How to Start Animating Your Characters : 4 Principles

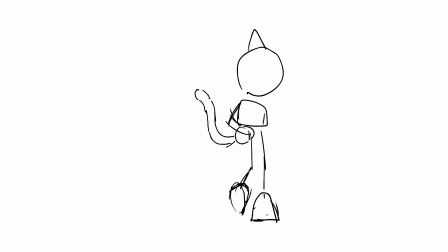[8:19]
Within a few hours, I had this rough, sticky looking cat. Even though it's rough, this blueprint will be my guide for the rest of the animation.
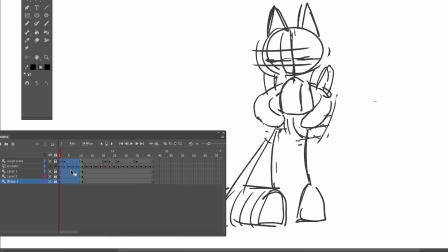[8:26]
To get your animation to loop properly, move the beginning frames over to the end.
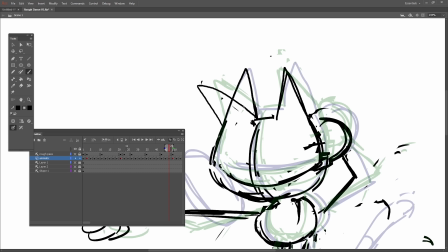[8:32]
Then you can work directly on the seam. I don't usually rough things out with perfect overshooting and easing at first, but once I get an animated stick figure going,
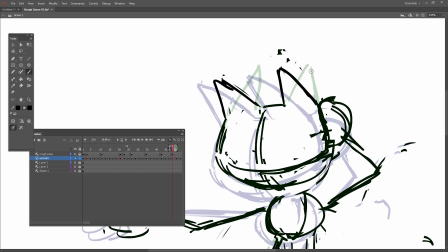[8:40]
I can go back in and add better spacing so the motion eases correctly. And right here, I can add some secondary bouncing to the ears by adjusting these few frames.
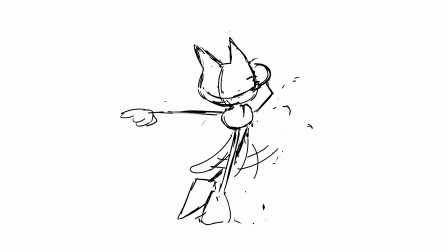[8:51]
Adding little touches like this is very easy at this stage in the animation.
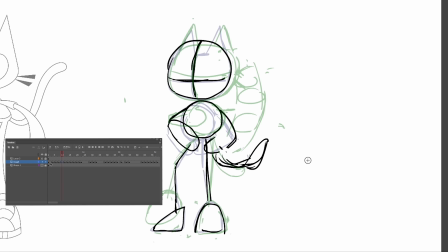[8:56]
As I was working, I added more drawings until everything was eventually on 2s.
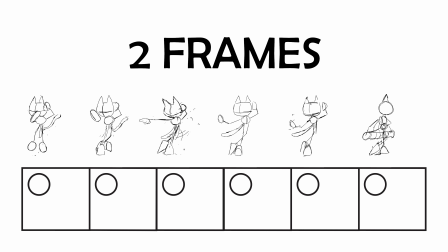[9:01]
On 2s means that each drawing is held for 2 frames. So instead of 24 drawings per second, you only have to do 12.
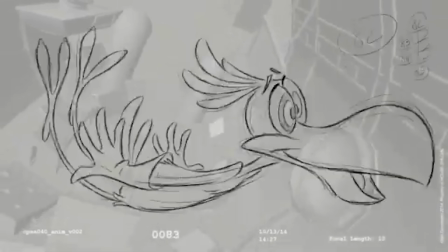[9:07]
Factually, it is much easier to animate this, and subjectively, I think it makes faster motion look better.
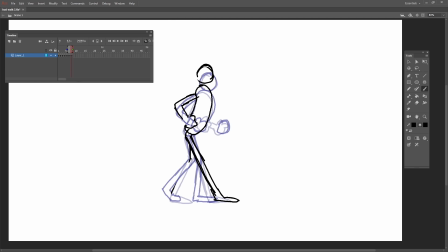[9:13]
In animation, you don't really want to clean up the drawings in order,
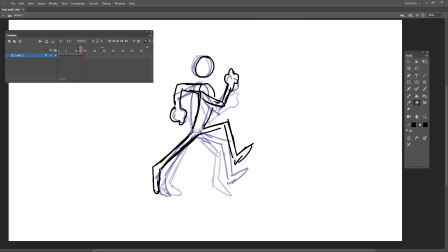[9:17]
because you can easily end up with a series of drawings that break down over time and end up moving in the wrong direction.
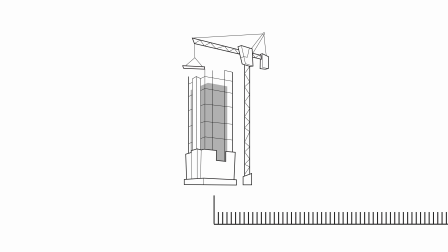[9:24]
Instead, you want to establish a framework for your animation by clearly defining key poses that will act as
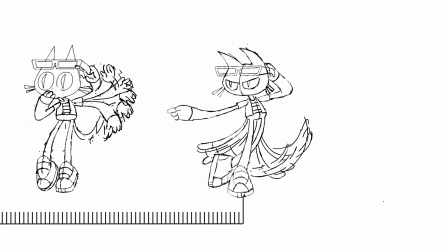[9:32]
load-bearing drawings to which the rest of your drawings will be attached to.
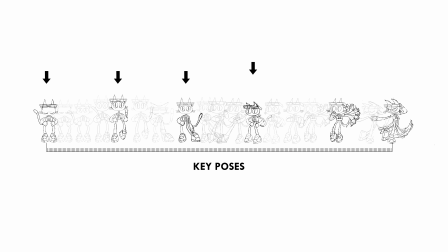[9:36]
I chose the strongest and most defining poses, and I want these to be the best drawings, and I'll do them first.
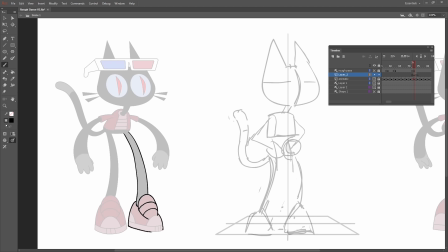[9:43]
The secret to animation is tracing the model sheet.
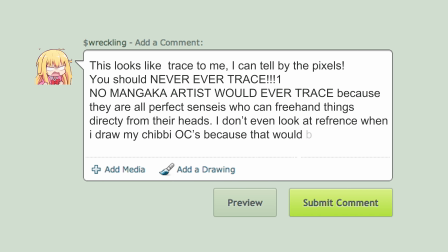[9:47]
I know that people on the internet have told you that tracing is bad, but in animation, tracing is a very useful tool.
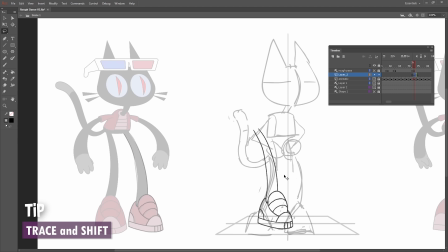[9:53]
Animators do something called trace and shift. In order to get my key poses on model,
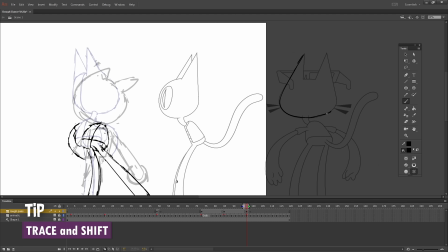[9:58]
I would sometimes start by tracing certain elements of a character's turnaround and then shifting them over and adjusting them until they fit the new pose.
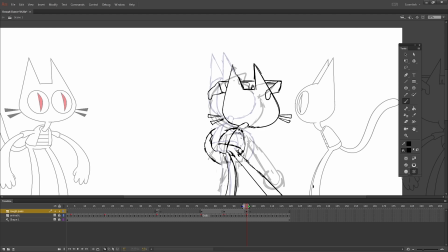[10:05]
And so with a combination of tracing and referencing, this is how I'm able to ensure that the volumes stay consistent.
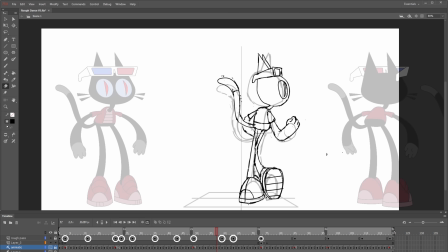[10:10]
Take a look at where we are now. I have 15 rough key poses timed out and drawn on top of the stick figure animation.
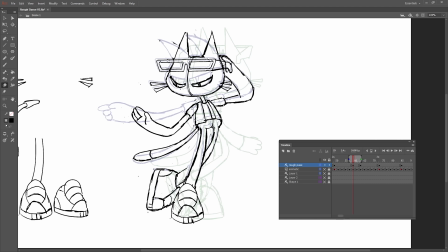[10:19]
Now I can fill in some of the more important in-between poses. These are called breakdown poses and they help define the movement.
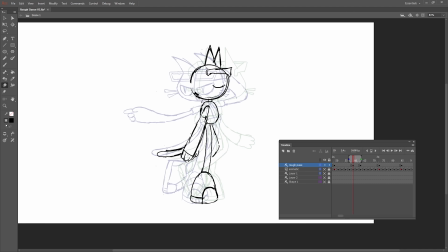[10:25]
Notice how I didn't just draw a breakdown pose directly in the center of the two key poses.
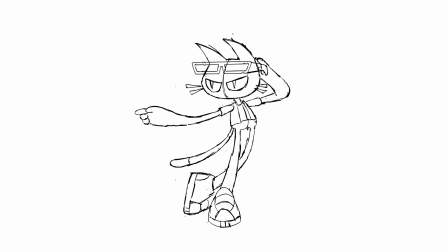[10:31]
Remember, most motion has easing to it. Like for here instance, the arm wouldn't just shoot out going at full speed. It's going to do a slow out. So the breakdown pose will be much closer to the starting position.
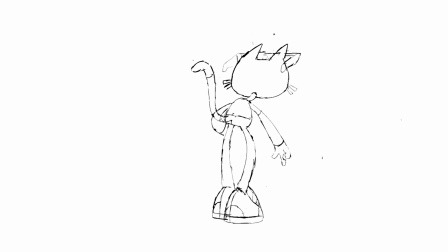[10:44]
Also, remember anticipation? Well, it's happening right here. Before he spins around, see how his hand is going back and his foot is coming up.
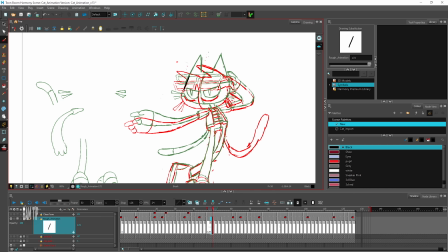[10:53]
He's winding up for the spin. You don't always have to make every drawing from scratch.
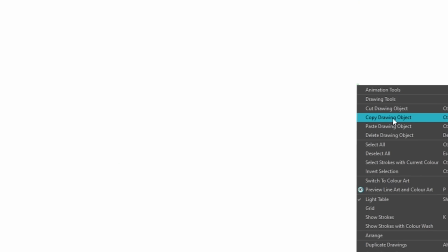[11:00]
Sometimes you can reuse parts of the old drawings by copying those frames and then adjusting only the parts that move.
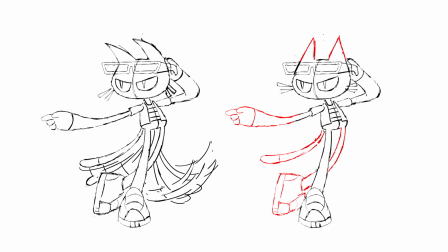[11:08]
Although I wouldn't recommend overusing this.
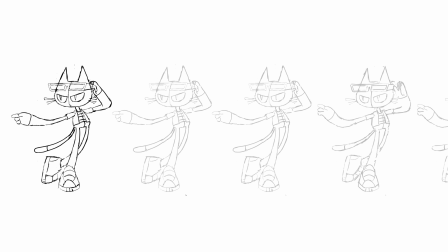[11:10]
Once I have all my breakdowns, I can go back in and do more incremental in-between drawings to smooth out the motion.
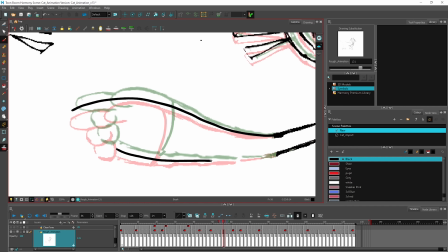[11:17]
With onion skinning turned on, I can see where the forms are about to move, and I can make a line in between them to build my drawing.
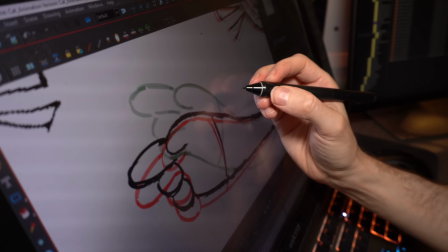[11:24]
Paying extremely close attention to how the forms are moving over time with onion skinning is how you can make your motion look smooth.
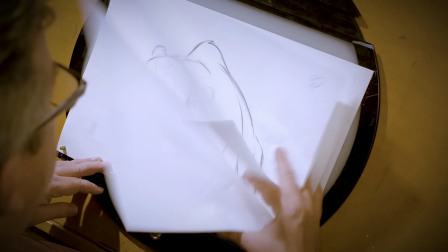[11:32]
But you can also just flip, which is just going back and forth between the keys, studying the drawings in motion.
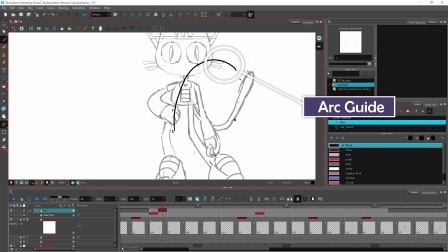[11:39]
If the motion is starting to look choppy, you can draw an arc guide on a separate layer to help you track specific details.
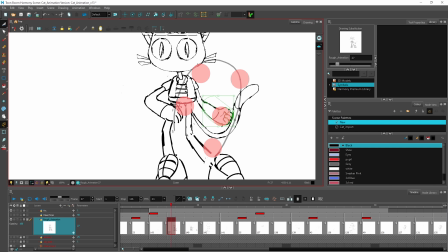[11:46]
Look at this hand. It's moving a bit weird. If we align it to the arc, it's much smoother.
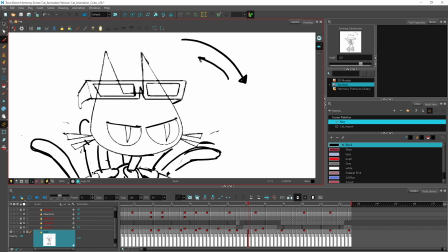[11:53]
Remember overshooting? It's sort of happening in a few places right now. Right here on the ears, but also on the feet.
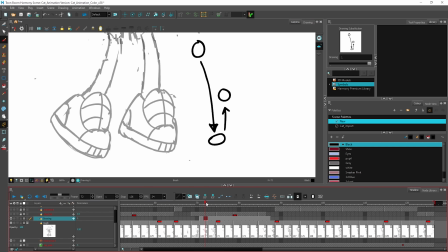[11:59]
When he slams his feet down, I have them getting squashed for one frame, and then popping up.
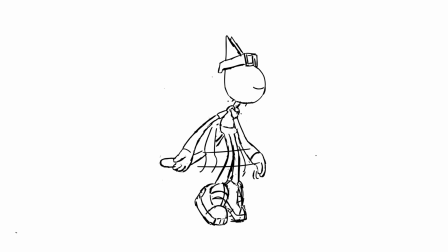[12:06]
There were a few frames that were too fast for the motion to track properly, so I added some stylistic smears to those frames.
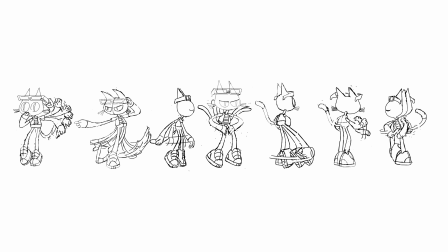[12:12]
Smears are how we convey super fast blurry motion, sort of like how fast things appear blurry on film.
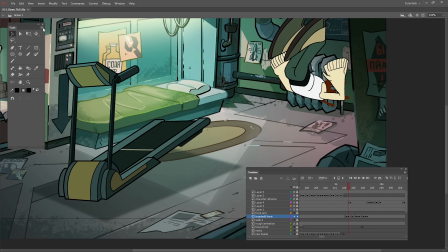[12:19]
A well-placed smear can also add a bit of squash and stretch to your movement. I'd tell you more rules about them, but there really aren't any.